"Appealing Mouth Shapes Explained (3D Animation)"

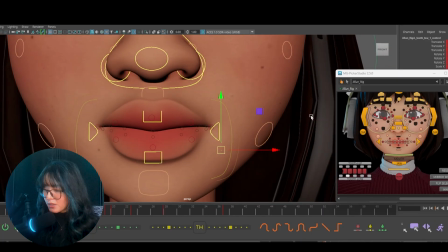8:06 When we smile, and when we move the mouth corners up,
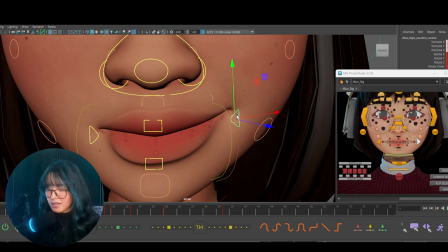8:12 I can pull it all the way out like this, but if I don't involve a little bit of the nostril, it doesn't feel as organic and it's not going to feel as involved or appealing.
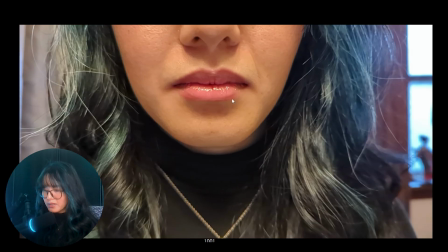8:25 Let's use this as an example. Here's the starting point. Look at how wide my nose is, how wide my mouth is overall, and where it is positioned on the face.
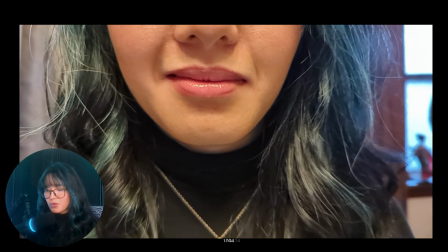8:39 And as I start moving, I'm going to go into a smile.
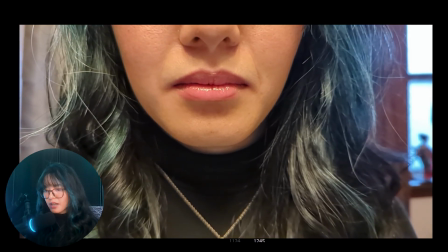8:42 Look at the stretch that it does on the side of my nose and how it pulls the jaw
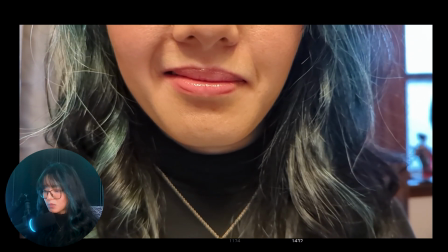8:49 upward and how it pulls the cheek as well. So let's do a really cool comparison in here.
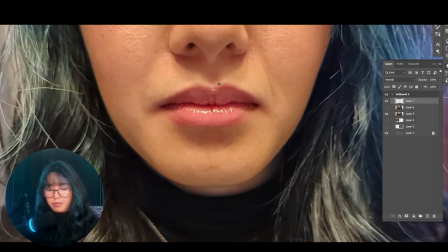8:55 So this is the original starting point. Let's put a marker on the side of my mouth right here. And let's put a marker on the side of my nose right there. And if I go to my second pose, which is the smiling one,
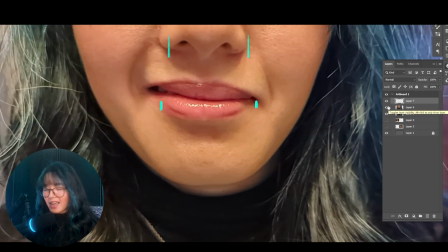9:12 see how much difference that did to our starting position. Our nose, the side of the nostril used to be right here. And with a little bit of a side smile, the side of the nose went all the way up in here.
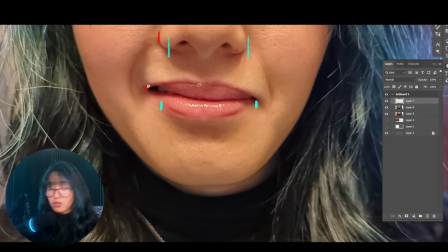9:28 Our mouth also not just went up, but also stretched to the side.
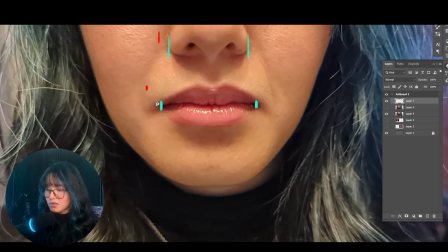9:32 So again, looking at these comparisons is very interesting to see the trajectory of where the movements go. And again, it's not just this part of our face. There's so many small nuances that contribute to a symmetry to add appeal.
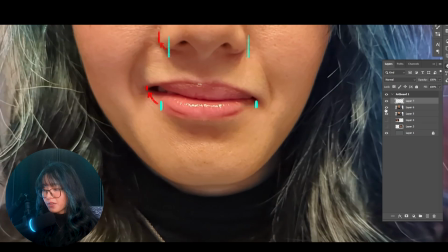9:50 It's not just the screen left side of the face, but look at what this one did. Just gonna put That's where the marker is from our starting point. We got also, very interestingly, a little bit of movement on the screen right side of the nose.
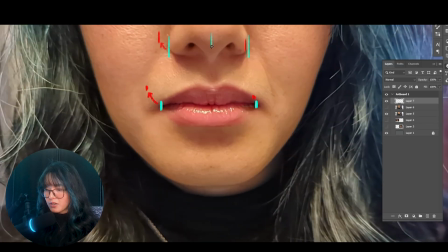10:07 This is the midpoint of our nose, and with a little bit of movement,
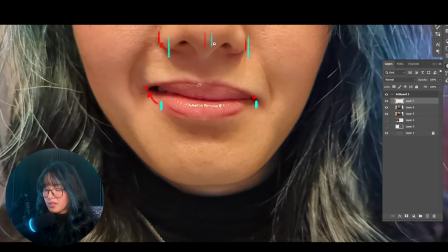10:12 that actually also stretched a little bit to go over here. So you notice all of these small little things, and you can apply this to your expression and your poses, not just to get a symmetry, but to really grasp that appeal.
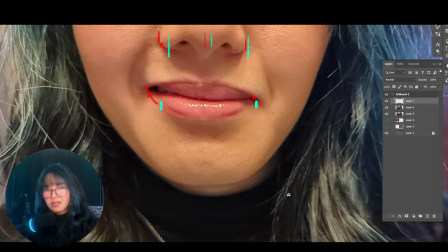10:31 And understanding and doing these kind of reference analysis is what's going to make your animation different.
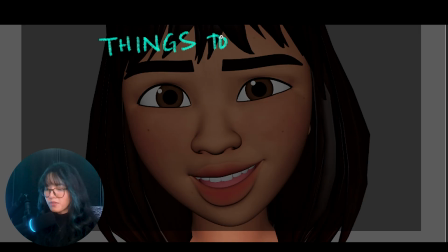10:40 So, what are some of the common things to avoid when shaping the mouth and creating expressions?
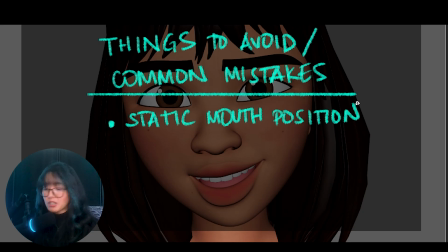10:48 The first thing is to avoid a static mouth position. So basically, try to avoid keeping the mouth in the same line.
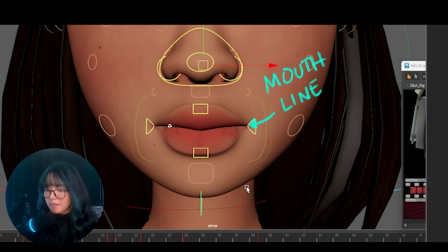10:57 Remember your starting point and make sure that the mouth doesn't always end up in that same place. You can actually grab the entirety of the mouth and then move it up or down depending on the shape, depending on the phoneme you're trying to hit.
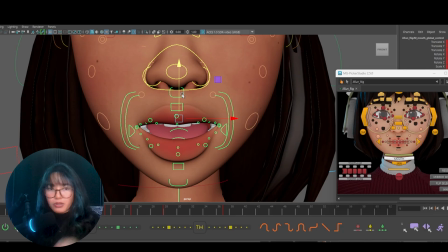11:13 And having this organic movement is what's going to make your facial expression and your facial animation feel very fleshy.
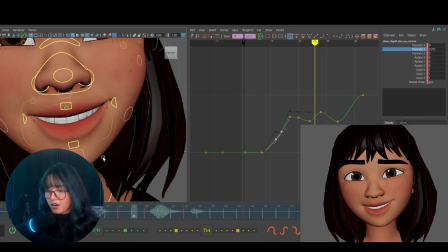11:24 Again, every section of the face is an
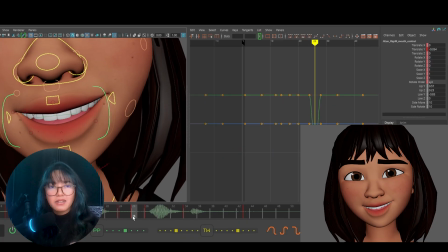11:28 organic system with a constant pulling and pushing motion. This idea is very important to understand for you to successfully apply appealing shapes throughout your animation and throughout your shot.
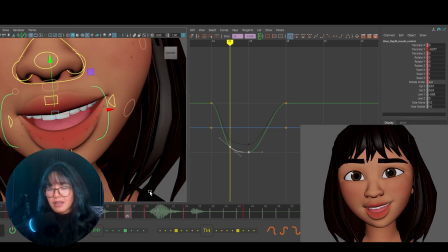11:44 The best way to understand how the web design that I was explaining to you guys on how every part of the face feels like a web,
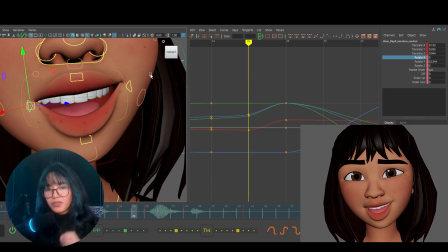11:55 and any small movement is going to feel like you're pulling a small string of that web,
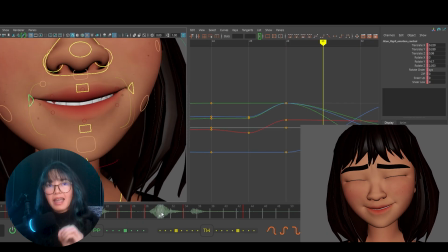12:00 and all of the surrounding parts in it gets influenced and affected by that movement.
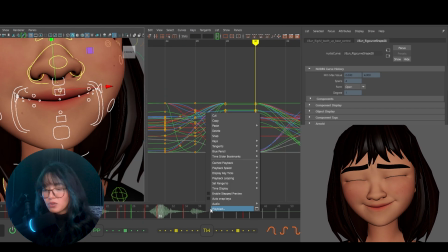12:06 The easiest way to see and understand this is to see your pose and your animation in wireframe mode.
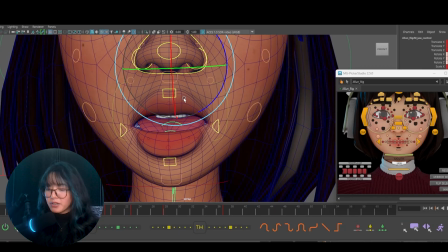12:12 If you start moving small areas around, try to notice what does that do in all of these areas of the mouth. Are they moving? What kind of rig? Again, depending on the rig, if you have a free rig, sometimes it's really quite difficult to achieve appeal.
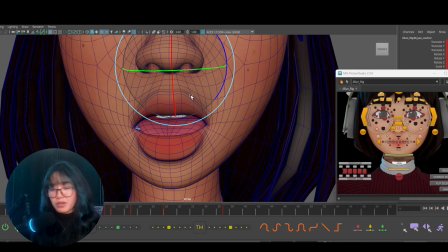12:31 You have to work really hard to put that back in. Some rigs have a lot more automation when it comes to the mouth, but you can see that as I am moving,
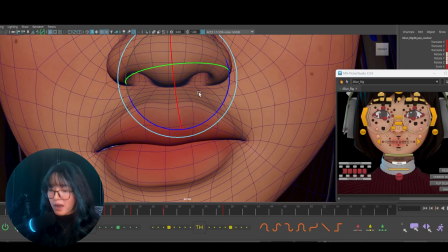12:41 all of these little areas on the mouth, easily identifiable through that wireframe mode,
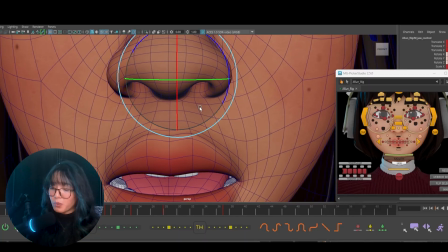12:49 is being influenced by just this jaw movement.
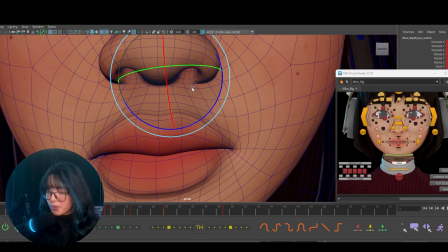12:53 Let's say we start pulling the mouth corners to the side.
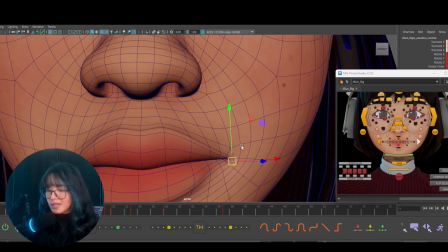12:58 You can see very,
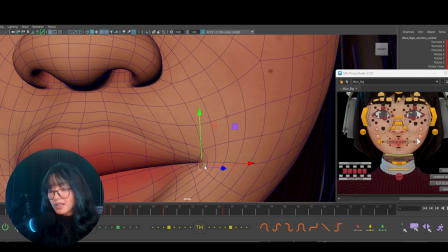13:00 very easily and very clearly in here how the surrounding area also gets pulled out.
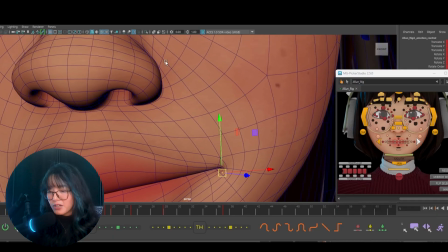13:07 But have a look at this part of the nostril. You see that it is not really moving when I am moving the mouth,
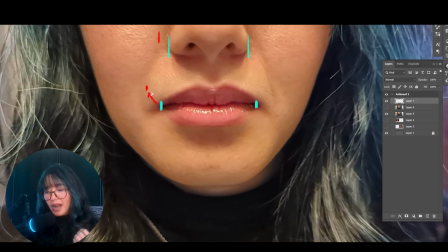13:17 but we just looked at that example of my face that when I'm moving the corner of my mouth into a smile,
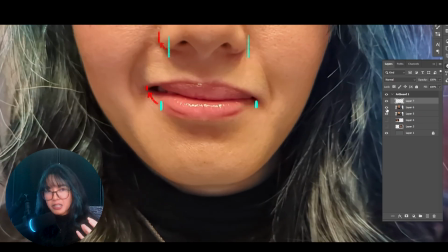13:25 that these things gets pulled into that movement.
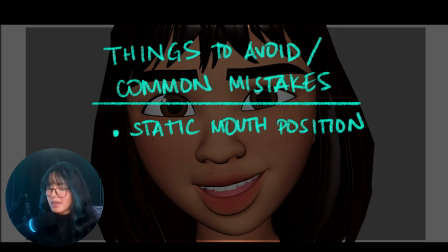13:30 Now, the second thing to avoid is and look out for is the teeth position. The teeth is often and very easily overlooked when we're making
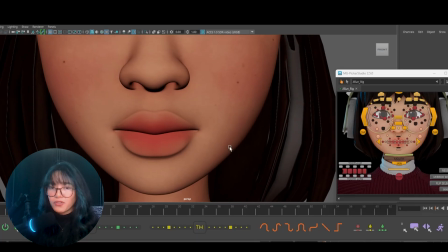13:41 mouth shapes because we're so focused on the surface
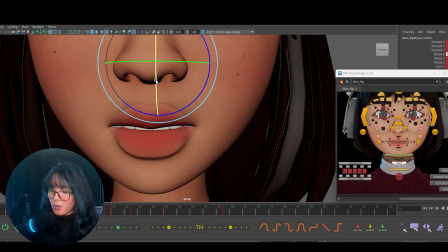13:45 of the face and we're so focused on shaping lips that oftentimes that we tend to forget what is happening inside the mouth.
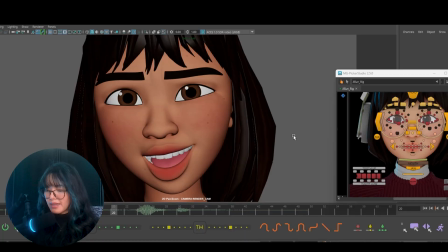13:55 Let's look at an example of this pose when the teeth is not posed like this one versus this one. Are you able to tell how the teeth is adding appeal to the character?
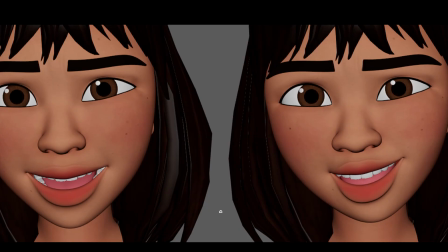14:10 Can you see the difference on how the teeth is posed? And can you tell why it's not appealing?
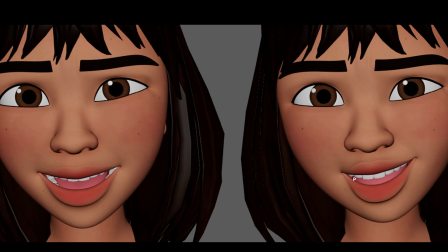14:19 The other thing is, have a look at how the teeth is in relation to the lips. Can you see how adjusting the teeth is adding to how the pose becomes just more natural and just more aesthetic to look at as well?
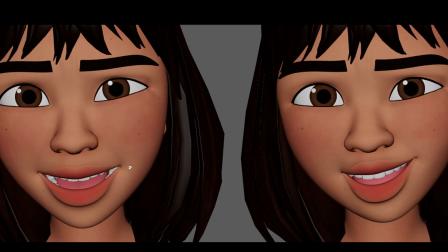14:35 There are two parts to consider when adjusting the teeth.
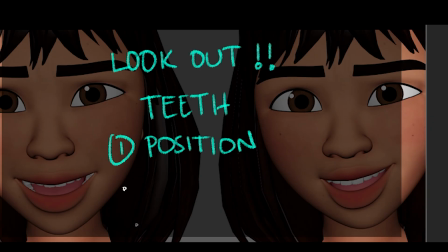14:40 The first is the position of the teeth showing, and the second is the amount of teeth showing.
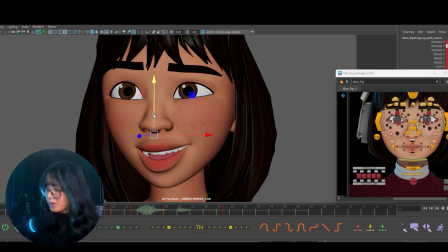14:48 So let's unpack this one. If I start to pose my mouth and I get into something like this. I want to go into a smile. Let's use this one as an example. So if I don't change the teeth position in here, it's going to look a little bit awkward.
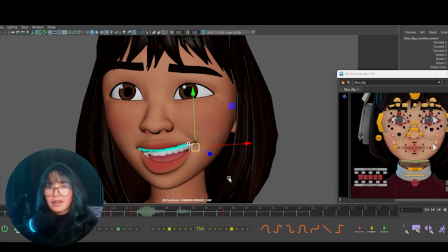15:07 The appeal comes from connecting the teeth line to the flow of the lips. But how do we address this then? So in addition to trying to not show as much of the lower teeth, I'm just going to move this one slightly higher.
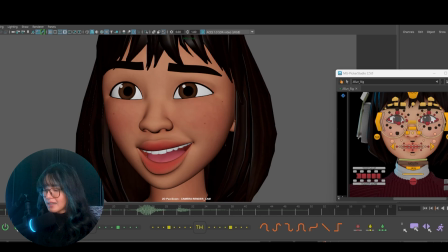15:24 Now, the second part in here is how much teeth are we actually showing? Let's show a little bit more of that lower teeth. So let's say we've got like just a big open mouth shape. Like this one already looks a little bit awkward and unappealing.
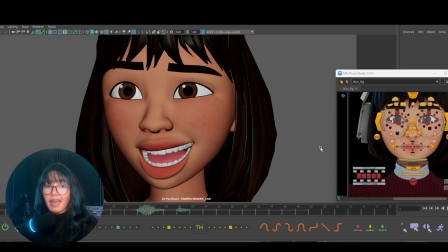15:43 Having too much teeth showing can give that effect unless that is what you're going for. And again, depending on the style, that may be fine. But if you want to have that really nice appealing shape,
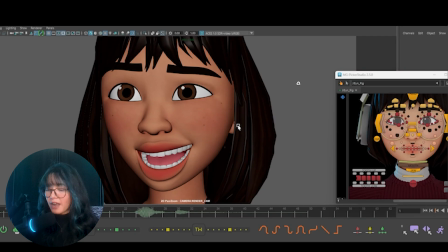15:57 you want to then address that awkwardness by either favoring either the upper or the lower part of the teeth. You can pick which one. You never want to show the same amount of upper teeth and the same amount of lower teeth on any of your mouth poses.